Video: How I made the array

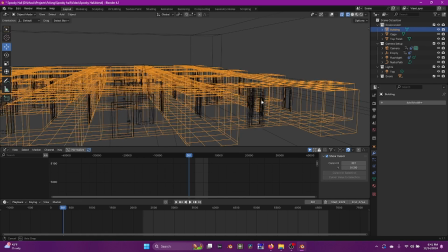510s
I applied the modifier so that I could build those walls,
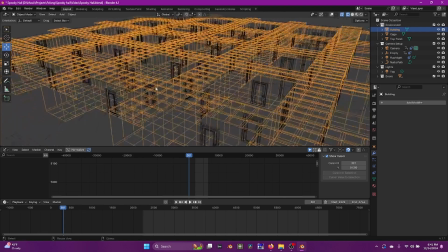513s
except it turns out I decided to make this entire outer area right here.
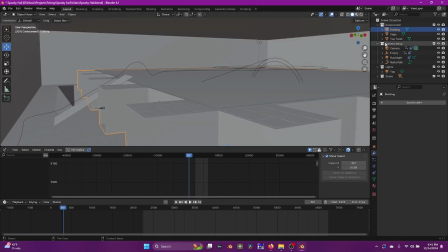519s
So yeah, I did not do that. But for the doors, I kind of did the same thing. I have these two array modifiers. So if you look at them, I'm doing a 4 count in the X direction, and then also one in the Y direction, so that they made a grid.
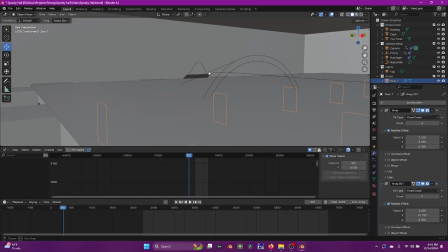537s
And then this outer area kind of came towards the end.
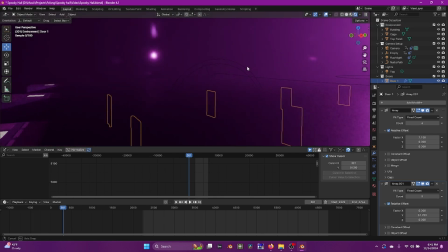541s
I wanted to do like a breaking out of bounds, but I did not know what to do for the out of bounds.
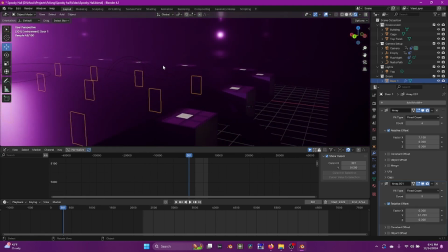547s
And so I thought this is a perfect out of bounds setup because you're never supposed to go out of bounds. So maybe the out of bounds doesn't know it's quite yet. But yeah, most of the lighting, or all the lighting on the inside is not actually from any lights.
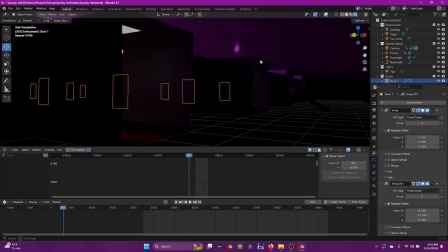564s
It is from these little panels on the ceiling. I go into my camera.
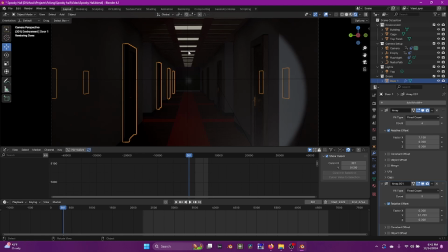569s
These panels on the ceiling, which are a separate texture. It's just a off-white emission texture, so that it glows and fills up the room. And then for the ambience, I have this principled
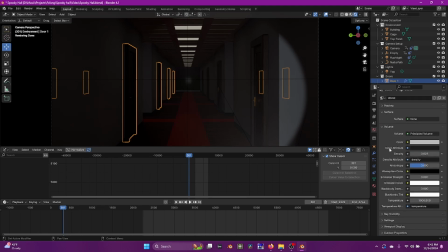585s
volume on there to just add a slight volume. The camera also has a point light that is pointed to the camera, so that wherever the camera aims, the point light will aim to kind of emulate this flashlight.
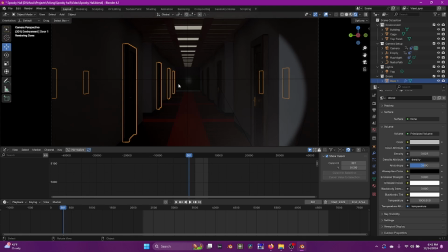601s
And then I just made a path in which the character follows with a null, slightly offset following that same path to kind of guide its looking. And then periodically I would kind of keep bringing the null into different positions, as well as the camera.
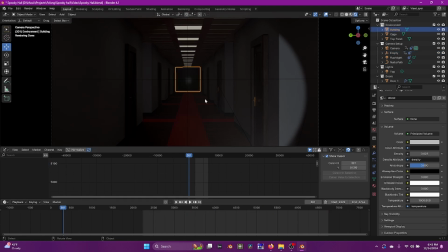617s
Just a few times that I that it's the Blender project in a nutshell.
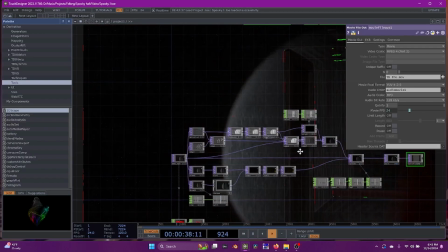625s
Alright, and then now this is where the beginning of the magic happens. So I kind of just wanted to do some weird looking versions, like,
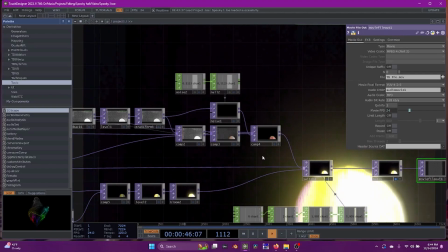634s
I guess for lack of better words, I'm making my own Instagram filter for my videos.
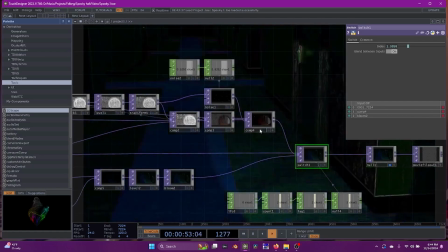640s
So I made this switch right here allows me to switch between my filters, and then right here we have
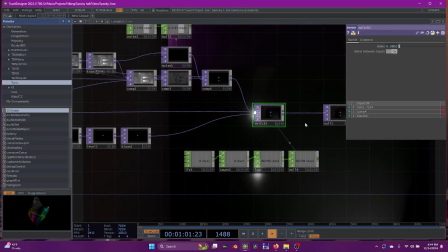648s
a LFO pulse that is being counted that keeps track of the switches and then sends it back to the original 0 index.
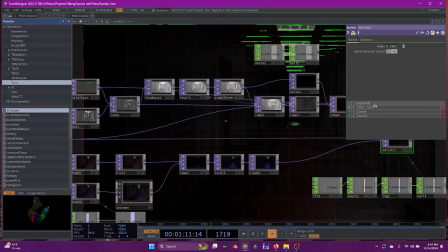656s
For that we just have like the original video and then 2 different effect tracks.
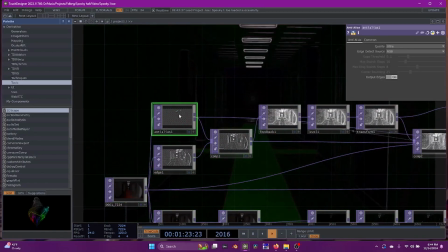661s
But I did 2 sort of edges. So I did an alias where I only have the edges, which gives us a kind of red
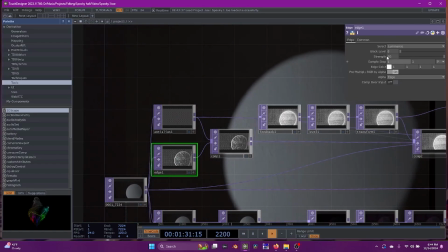670s
crackly look, as well as a normal edge, and I cranked the strength up quite intensely.
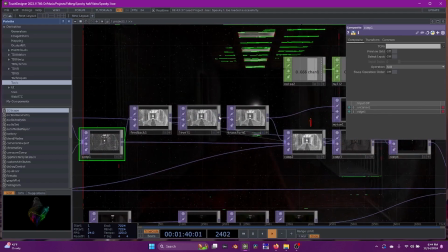676s
Ran those into a comp, added them together, then created a little bit of feedback, sending that through so that the edges would kind of expand and flow,
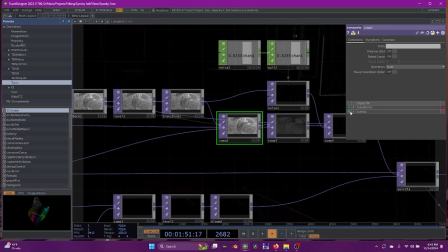687s
and then ran a overcomp so that I could put the original video here on top,
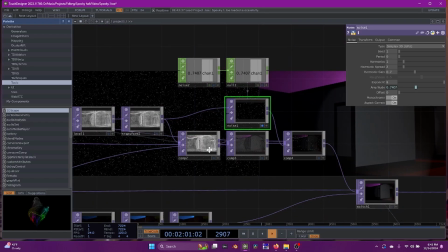694s
and then I created this noise right here, which kind of looks like stars, to create the star background,
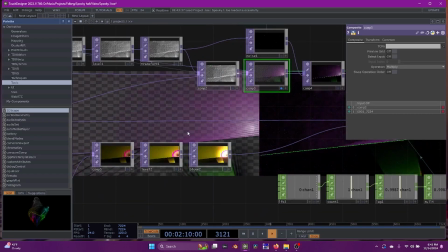702s
as the video itself is kind of only the edges being output multiplied.
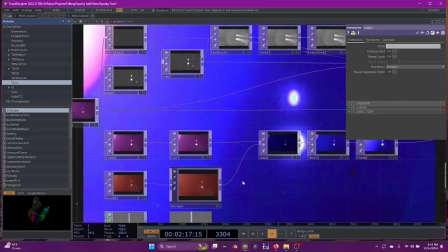707s
But yeah, then the other effects track here is just a bloom into a blur,
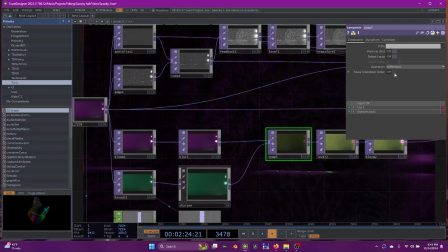714s
and then I put that into a comp with or set to difference, just with a HSV adjust and then a sharpen,
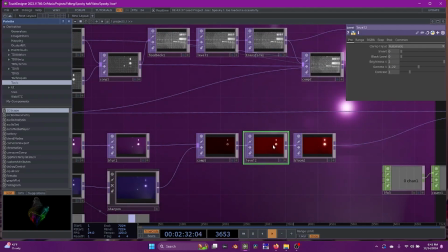722s
and then adjusted the level, make it a little bit brighter, and then added another bloom.
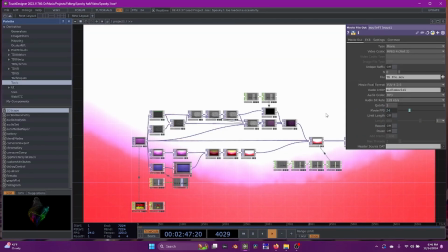728s
Then yeah, I just rendered it out as a video file, and then got ready to run it through the Modular synth. All right, so this is the part of the episode where we're calling audio gets different, because I'm not quite sure how to use my mic, or well, I know how, I just don't want to move my microphone around a lot, so we're going to use the camera microphone for this part.